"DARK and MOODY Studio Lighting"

So we've got that hitting right here on the 3D printer and we've got a CTO gel on that. So that's basically making it orange. It's making it the same white balance as the lamp So instead of being this huge lot like large light source like our key light and our hair light Now it's this focused detail kind of light source So we're able to just selectively highlight the 3d printer in the background just to give it a little bit of depth to the shot And whatever's going on back here with the light lit up holes the lamp what's behind the laptop Those are called practical lights.
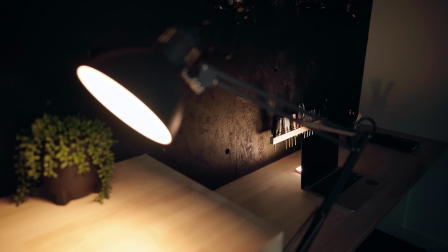277s
They're basically props in your shot that are giving off light that would normally you expect to give off light So a lamp, it's a practical light. So for a short film, we kind of knew like the vibe and the feel that we're going for with the narrative. So we shot two separate kind of talking heads for that film.
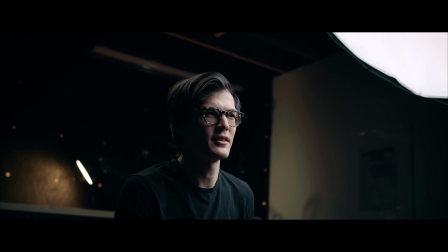293s
We shot Chris in this room, which is the set up you're seeing now. And then there was a narrative of me and a different scenario so we could both kind of tell our separate stories. So when you're planning and shooting a large and complex project like that, it really makes sense to take some time and plan a project, storyboarding it, writing narratives, writing out scripts, shot lists. So I've been using this app called Milano to plan out all my videos. I've been using it for the last few months. I started using it so much that I outran the free version and ended up purchasing the pro version. Dude, I don't pay for apps. I'm like $1.99 for this calculator. Nah, I'll take the one with ads. I actually reached out to sponsor today's video. So thank you guys for sponsoring this. Which is a big coincidence. A huge coincidence. I want to show you guys an example of how we use it. All right. Smooth move, Xlax.
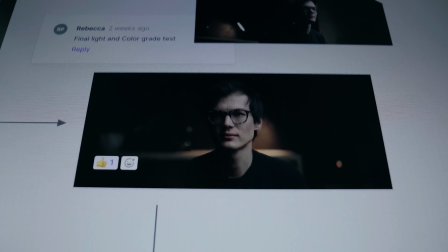339s
Xlax! It's kind of like a board here. It's kind of like an idea board you can kind of like throw things down you have a bunch of options over here So a board would look like this and you
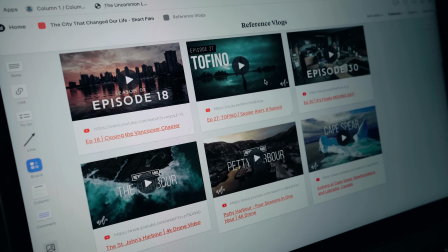347s
can basically click into that and have multiple different types of content inside So I've got some of our design stuff here as
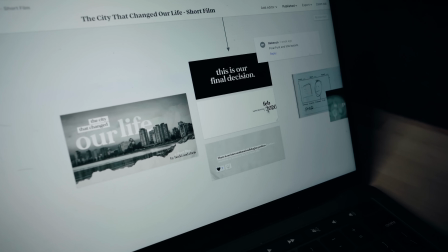353s
well So, you know the thumbnail of the video some of our font choices and font layouts here You can drop PDFs and stuff in here,
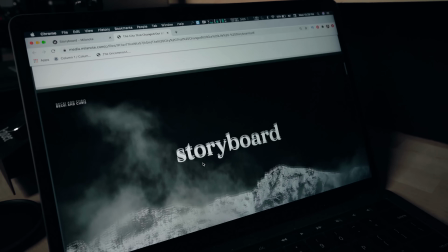360s
which I love so like all the files kind of in one place So this is a PDF that I designed this is kind of like focus statement what
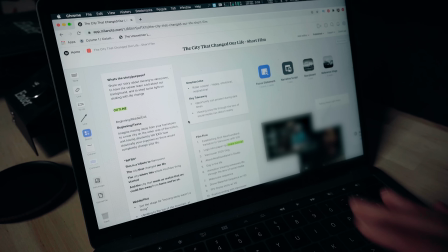367s
the graphics and branding are going to look like. So anyway, you can kind of see why I love this app, right? My sister has actually been doing some work for me on Pixel Lens and we have a shared board through Milanote.
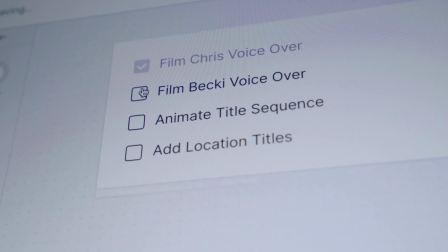377s
And so she can contribute and we can leave comments and stuff and have to-do lists and checklists and stuff, which makes like working with somebody incredible. But also like if you're more of like a visual person, which I am, I like to see like different type hierarchies and checklists and stuff like that. And so it just makes organization and planning and stuff easier. If you guys want to check out Milanote, you can sign up for free. Milanote.com slash Becky and Chris. Link is in the description. Yeah, I love it and changed the way I work.
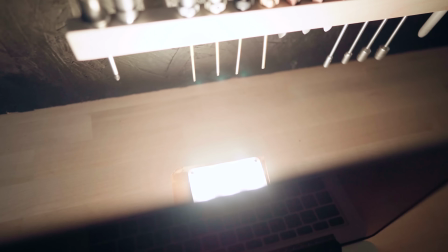403s
So hopefully you guys like it too. Let's talk about this light over here. I have this Aputure ALM9.
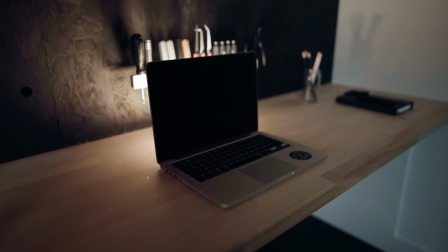410s
I love this little light. You dropped something, Mia. Girl, I dropped my light, Mia. This is a CTO gel or a color temperature orange gel. So this warms up the light. So if I put it on top, you can see it warms it up. Go storage. Anyway, I like this for just kind of throwing in a little wireless accent light. Yeah.
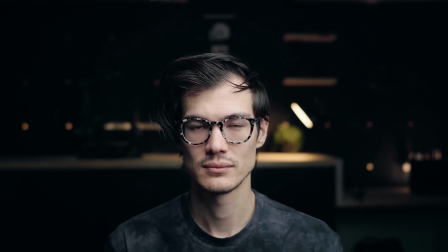430s
But you strategically hid the M9 behind there. Yeah. Which is handy because it's battery operated. If you're a strap too, just use your phone.
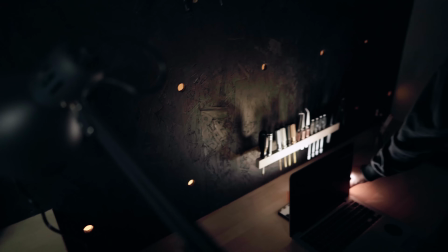436s
Well, yeah. And then just stick a gel over it. Stick the phone back there and hide some phones in your scenes if you need to. Yeah.
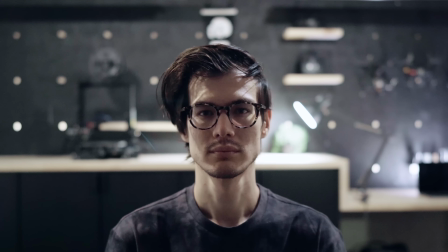441s
Okay. Let's have a final look at the shot. So this is the shot with just the ambient light and the practicals turned on in the background.
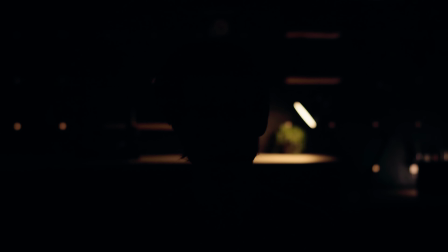447s
This is our setup set here with the practical lights on. We've got the CTO gel on the aperture light behind the computer. The lamp is got a warm light bulb in it. And then, of course, the pegboard has that yellow glow. You can go ahead and turn on the snoot, which is just going to spill a little bit of highlight onto that 3D printer.
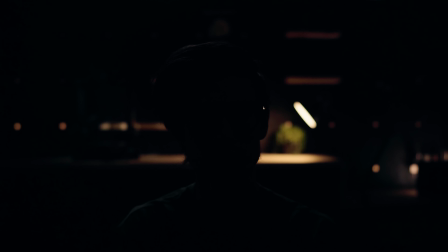465s
Pop that hair light on. That's just going to give some separation on Chris's hair and shoulders from the background.
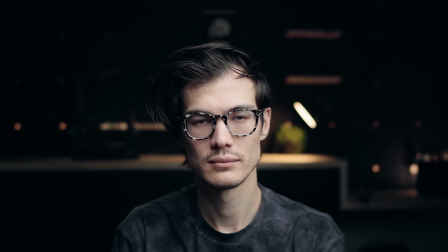470s
And then we have the key light, which is our main light. Did I blind you? Yes, oh my god. You're like, no! Everything is white balanced to that key light. So the background looks warmer than the main shot. Hopefully you guys found that helpful in terms of where to start with an empty dark room. Where to put your lights, what they're called, what they do. And, you know, if you only have one light, we did a video about three lighting setups you can use with one light. It's in the description box is up here as well.